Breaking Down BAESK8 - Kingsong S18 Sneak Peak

world of cinema, there's an idea called an establishing shot. Usually a wide shot that lets you know where we are. I do this in a lot of my videos, but I wanted to move as fast as possible to make a connection to the audience.
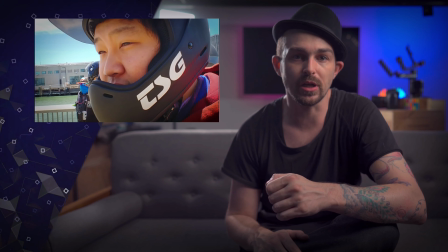74s
So I went with a character introduction first in the editing room.
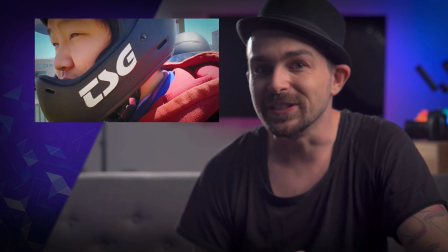79s
Putting this out there for budding videographers, it's weird to just stick a camera in someone's face unannounced.
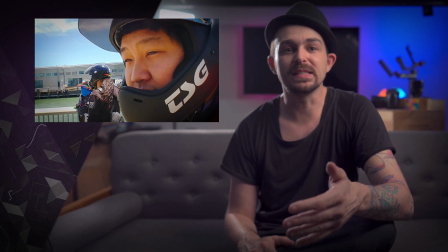86s
This is Zach.
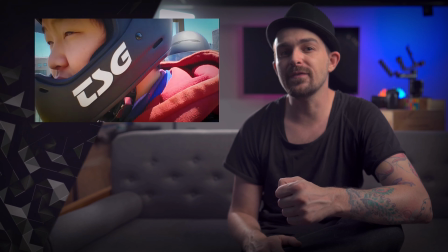88s
I've built a rapport with him over time, and when I first saw he was rocking this super clean TSG Pass helmet,
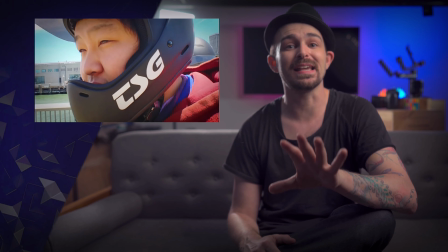96s
I was like, okay, the TSG Pass is a cultural icon in this community.
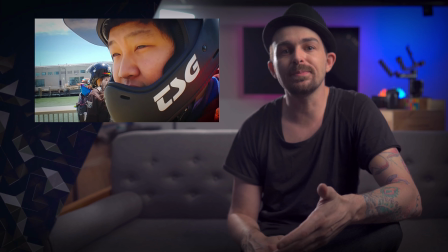103s
And so when I saw Zach rocking one, I just rolled up to him and I was like, hey, your helmet's looking super clean.
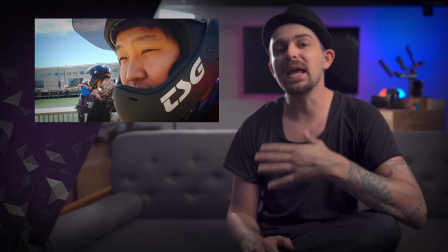109s
Can I get a shot of it? And so I made the situation about the helmet.
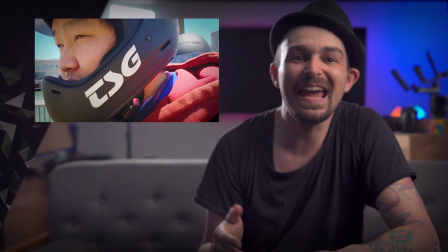115s
It's awkward to be like, hey, can I shoot your face? Right?
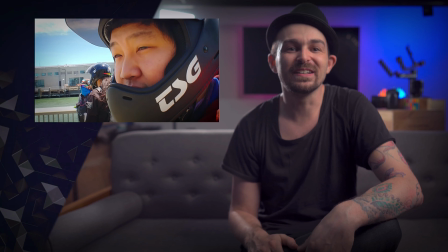119s
It's weird. It's like, look over there. Yeah, just stare into that abyss over there.
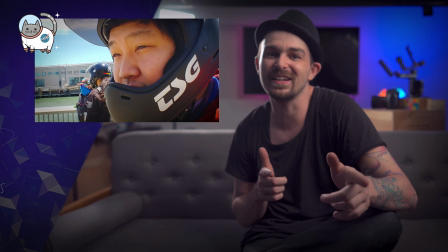125s
If it winks back to you and does finger guns, don't react. It does that all the time.
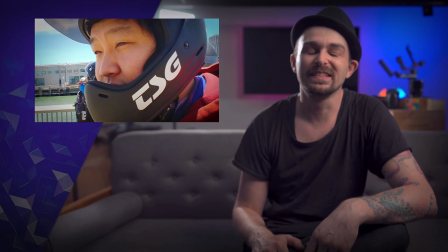130s
It's just trying to get your attention. Okay, I got off track there.
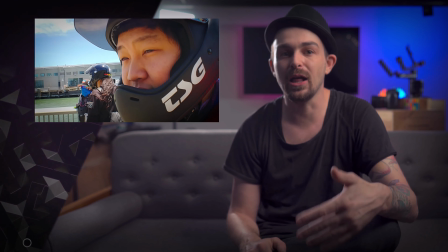134s
The point is that I made it about the helmet, not about his face, his appearance.
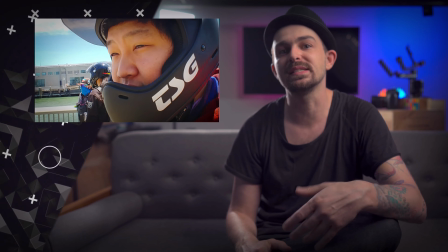142s
And that reduces the tension of sticking a camera into someone's face.
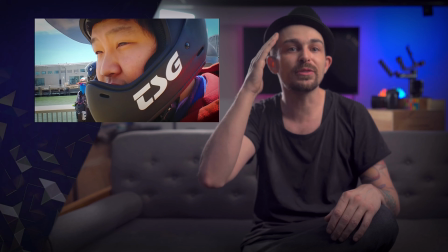146s
Make it about their earrings. Make it about their hair, or in my case, lack of hair.
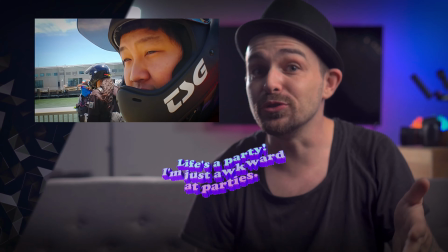152s
Make it about their hat. Reduce awkwardness with your subjects.
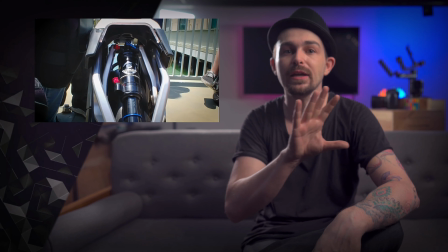157s
Alright, so this one, I wanted to mimic the look of a slider shot without a slider, because who wants to carry one around?
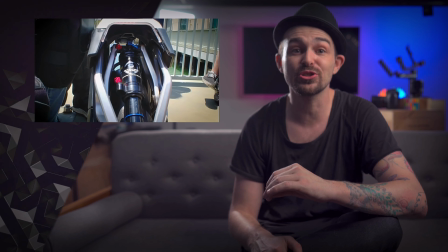165s
I have a video later in this playlist how we can fake this slider shot on a cell phone without having to carry a slider around.
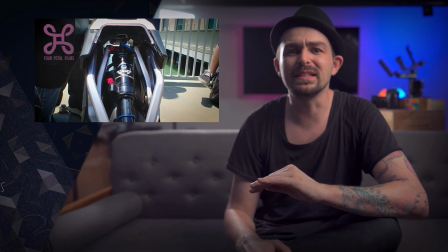174s
Nobody wants to do that. They're heavy, they're bulky. But here I wanted to introduce our second character, the Kingsong S18.
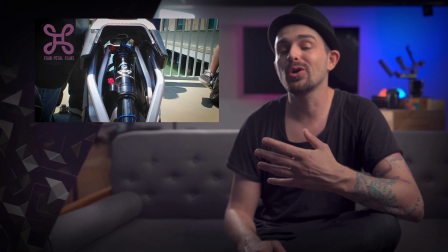183s
The first wheel to the market with built-in suspension, and we got a review unit at BAESK8, so it's going to be the start of the show here.
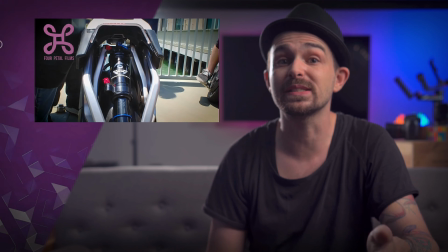192s
This isn't a sponsored video. I just love electric unicycles, and suspension is new here, so I wanted to check it out.
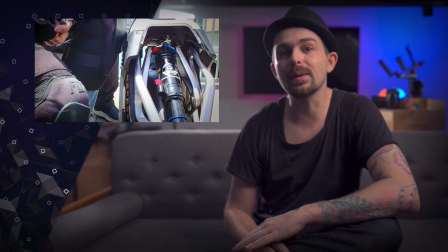199s
I also wanted to get some of these knee pads in the shot too,
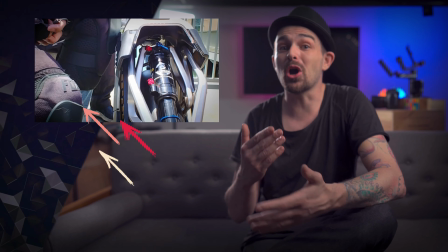203s
because BAESK8 crew is all about safety gear.
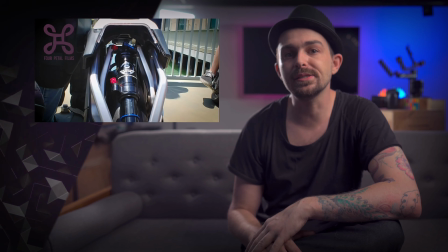208s
I mentioned the TSG Pass helmet as an icon, and that's because this community looks at safety gear as a form of fashion,
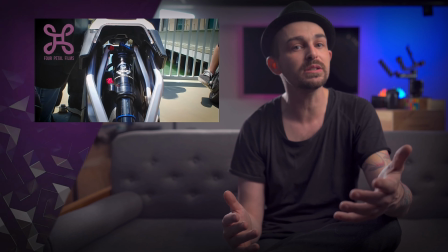217s
as a form of expression, but ultimately as an important piece of their culture.
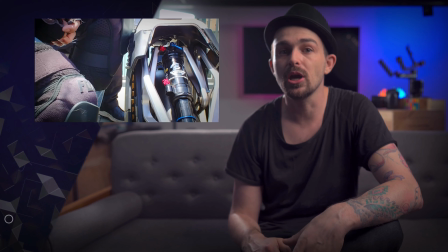223s
And so I wanted to allude to that before we dove into the ride.
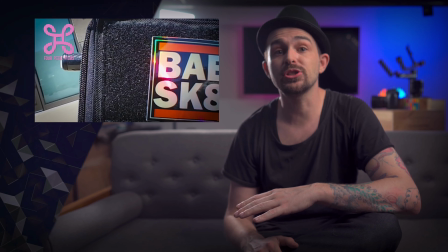229s
Next shot is establishing a third character, so to speak.
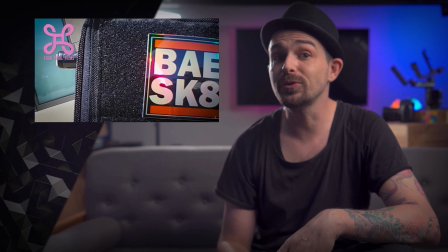233s
The crew as a unit.
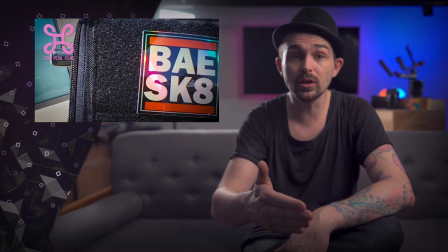236s
We went from the individual to the wheel to introducing the name of the crew that's going to be featured,
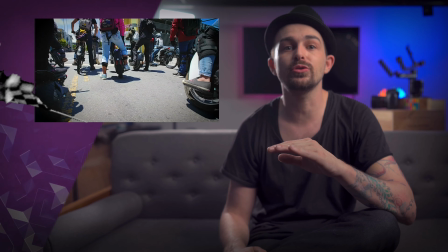243s
and then boom, straight into the starting line before taking off.
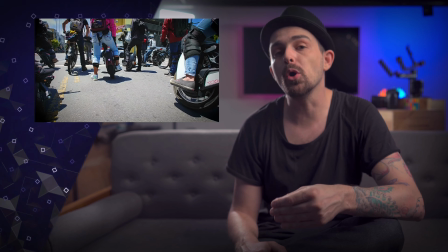248s
There was a little build in the music here, and so I wanted a moment of stillness to reflect the upcoming drop.
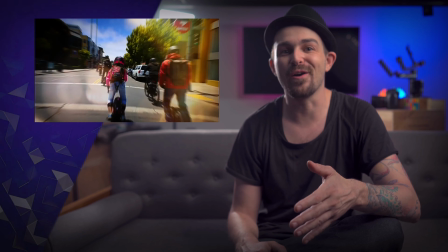257s
And we're off to the races.
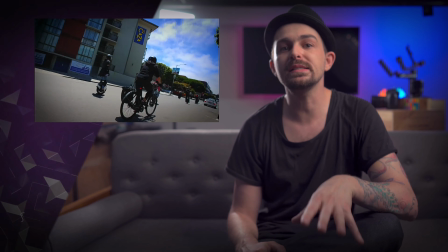259s
I'm using some funky transitions here because I'm cutting from wide angle to wide angle,
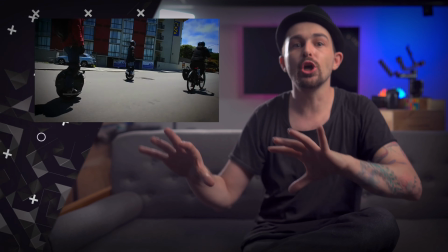267s
from group as a subject to group as a subject.
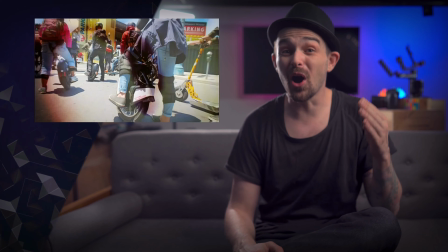272s
And while I love using hard cuts between scenes, when you hard cut between those types of samey shots,
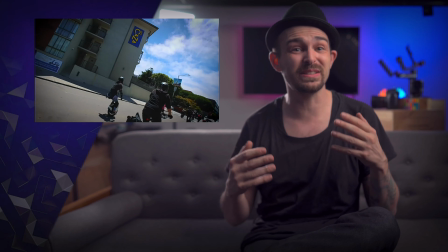281s
it gets visually, it's just jarring.
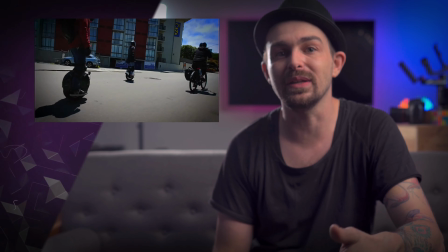285s
And so I'm trying to smooth them out and add a little interest using these film burn transitions.
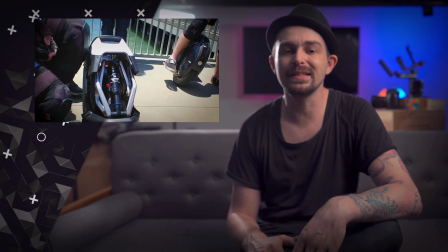292s
We've got a close-up on the S18 again, and in hindsight,
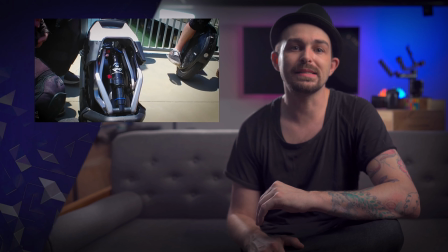297s
I should have used a different shot here because I had already shown this angle earlier.